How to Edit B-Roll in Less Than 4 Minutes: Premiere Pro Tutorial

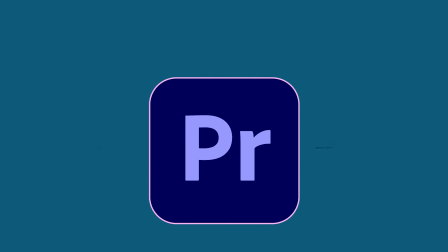(0:00)
Prof Hale here. In this video, I'll teach you the basics of editing B-roll using Premiere Pro. This will make your videos more engaging, entertaining, and professional looking.
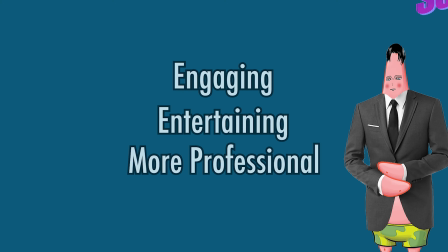(0:07)
So, what is B-roll? Well, to understand that, we first need to define A-roll. A-roll is primary footage of your subject or subjects. It's video content that tells a story.
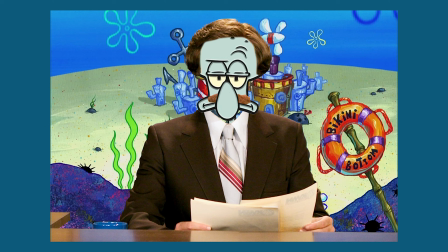(0:18)
This will often take the form of news anchor monologues or so-called talking head interviews.
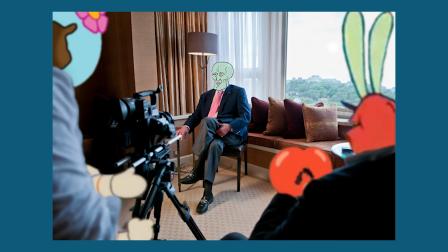(0:23)
Although A-roll tells a complete story, it's boring by itself.
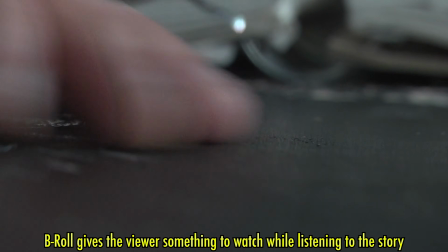(0:28)
Your job as a storyteller is to engage your audience, to command and hold attention, to entertain or inform, but not to bore, right?
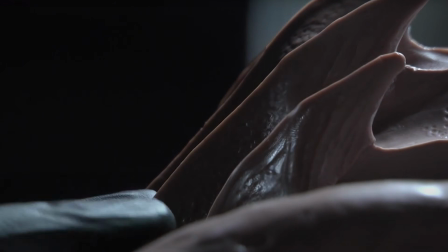(0:36)
So this is where B-roll comes in. B-roll is footage that visually supplements and supports the narrative being told by the primary footage.
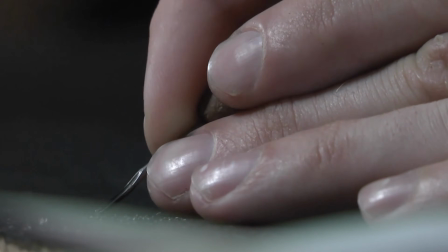(0:43)
So as a storyteller, B-roll does two important things. First and foremost, it makes your story more interesting.
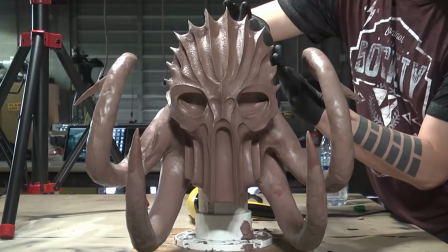(0:49)
Rather than forcing your audience to stare at an unwavering 20-minute shot of someone talking about making an object, let's say,
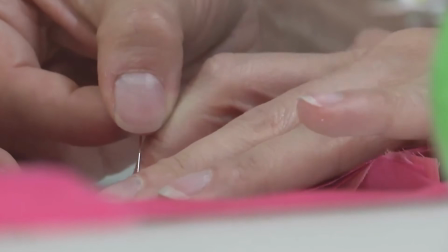(0:55)
you can instead break up the monotony by interspersing establishing shots that give the viewer some context,
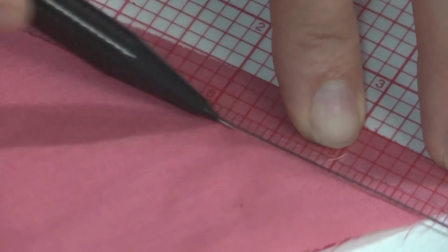(1:01)
or maybe a close-up of your subject, or an alternate angle, or maybe a close-up of the maker's hands as she or he is in the act of making.
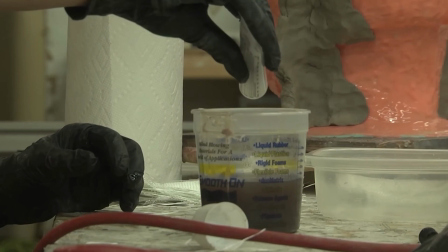(1:07)
So that's the first thing that B-roll does. It makes your story more interesting by giving your audience something to look at.
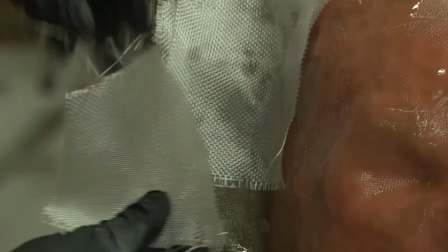(1:13)
Besides that, B-roll acts as a kind of patch that hides mistakes. It can be used to cover up a jump cut from one shot to the next.
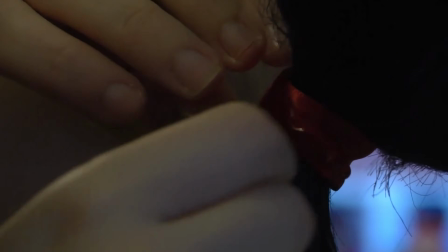(1:20)
It can help function as a kind of transition or help to draw attention to some element of a story.
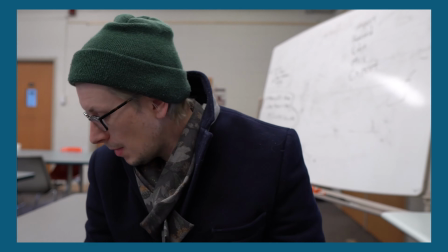(1:25)
So here's some practice footage of me talking about a piece of folk art that I keep in my campus office.
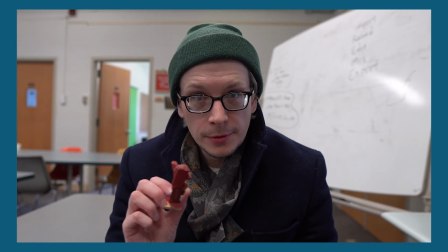(1:30)
I tell the story of how I got the object and describe the piece in the A-roll. This is a single shot, no cuts, just me talking into camera.
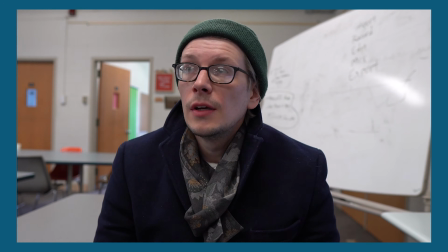(1:37)
Not very exciting. The B-roll includes close-ups of the object in question.
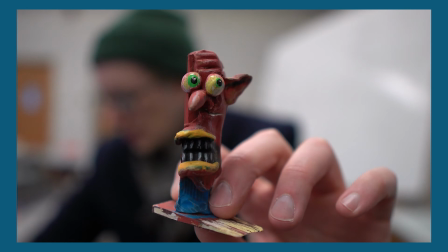(1:40)
I show most of its sides, highlighting specific features of the piece that I describe in detail in the A-roll.
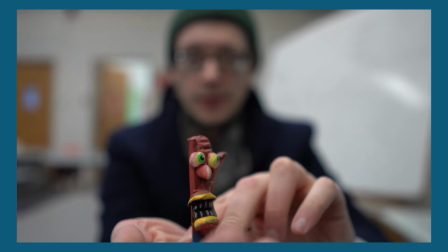(1:46)
If you're a student of mine, you can download the footage from Blackboard or record your own A and B-roll to work with. If you're not a student of mine and you want to follow along, you can download this raw footage from my website digital-pedagogy.com.
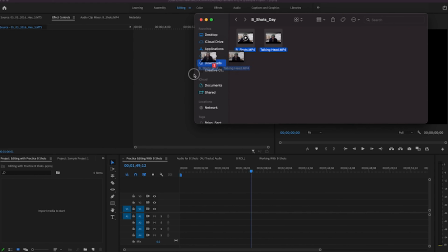(1:57)
The link is in the description below. So to start, import your footage into Premiere Pro.
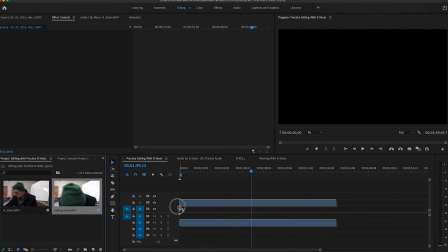(2:02)
From here, you can either drag the A-roll directly into your timeline and then cut out filler words
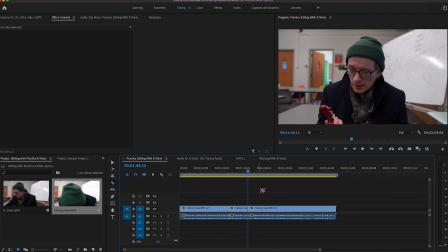(2:07)
like or like or mistakes or any content that doesn't forward the story that you want to tell. Or you can double-click the footage in your project panel. This will bring it up in the source monitor.
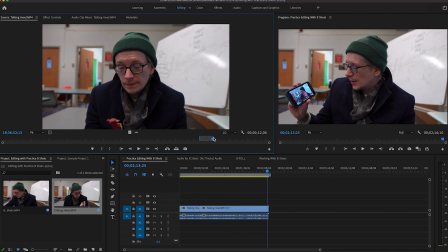(2:16)
You can then review the footage, create in and out points for the parts that you want to use, and then click and drag that down into the timeline. In either case, I'd start with the A-roll and whittle down the story to what is essential.
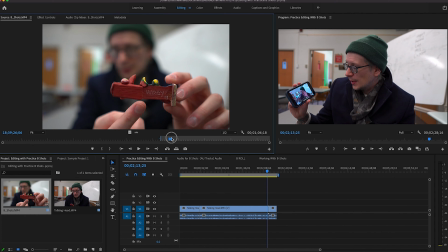(2:27)
After that, review your B-roll and select close-ups and inserts that are visually interesting and that work with the story.
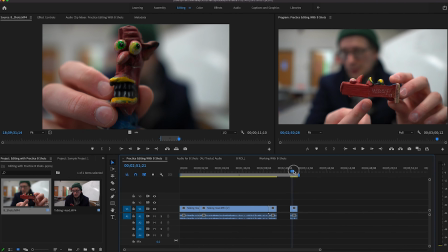(2:33)
Then I'd bring your B-roll into your timeline. If your footage has audio, like the sample footage does here, you'll want to remove that so you don't get conflicting, overlapping audio.
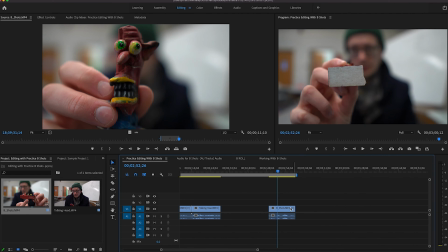(2:41)
This means that you need to unlink your audio and video. You can do this two ways. You can select your clip with the selection tool, that's the cursor, or you can use the keyboard shortcut V, then right-click your clip, and then select Unlink. The other way to do this, I think, is much more efficient.
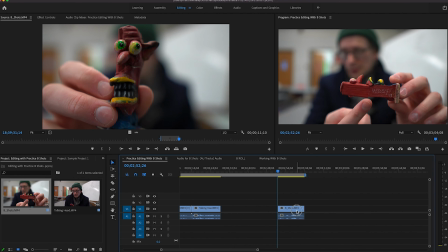(2:56)
Select your clip and press Command plus L. You can now move your video and audio independently, including selecting your audio and deleting it by hitting the delete key.
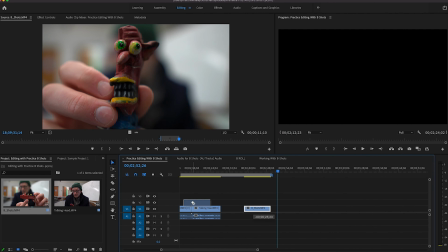(3:05)
After that, you can drag your B-roll onto a video track above your A-roll to cover jump cuts. This will mask those all together, or you could just cut to a close-up because it feels right.
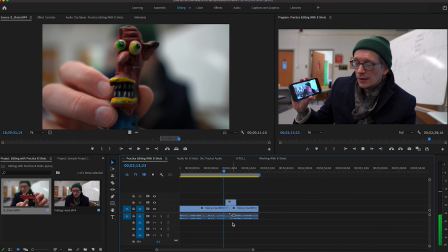(3:14)
So finalize your edits, export, and now you're done. Once you've gotten the handle of basic cutting, trimming, using audio and video transitions and effects, and working with A and B-roll,
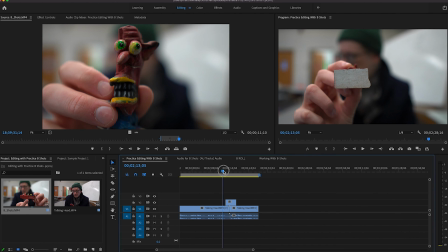(3:23)
you can start to make some more professional looking content that will engage your audience and hold their attention. Subscribe if you're interested in more tutorials like this, or learning more about social media content production and analysis or popular culture studies. Thanks for watching.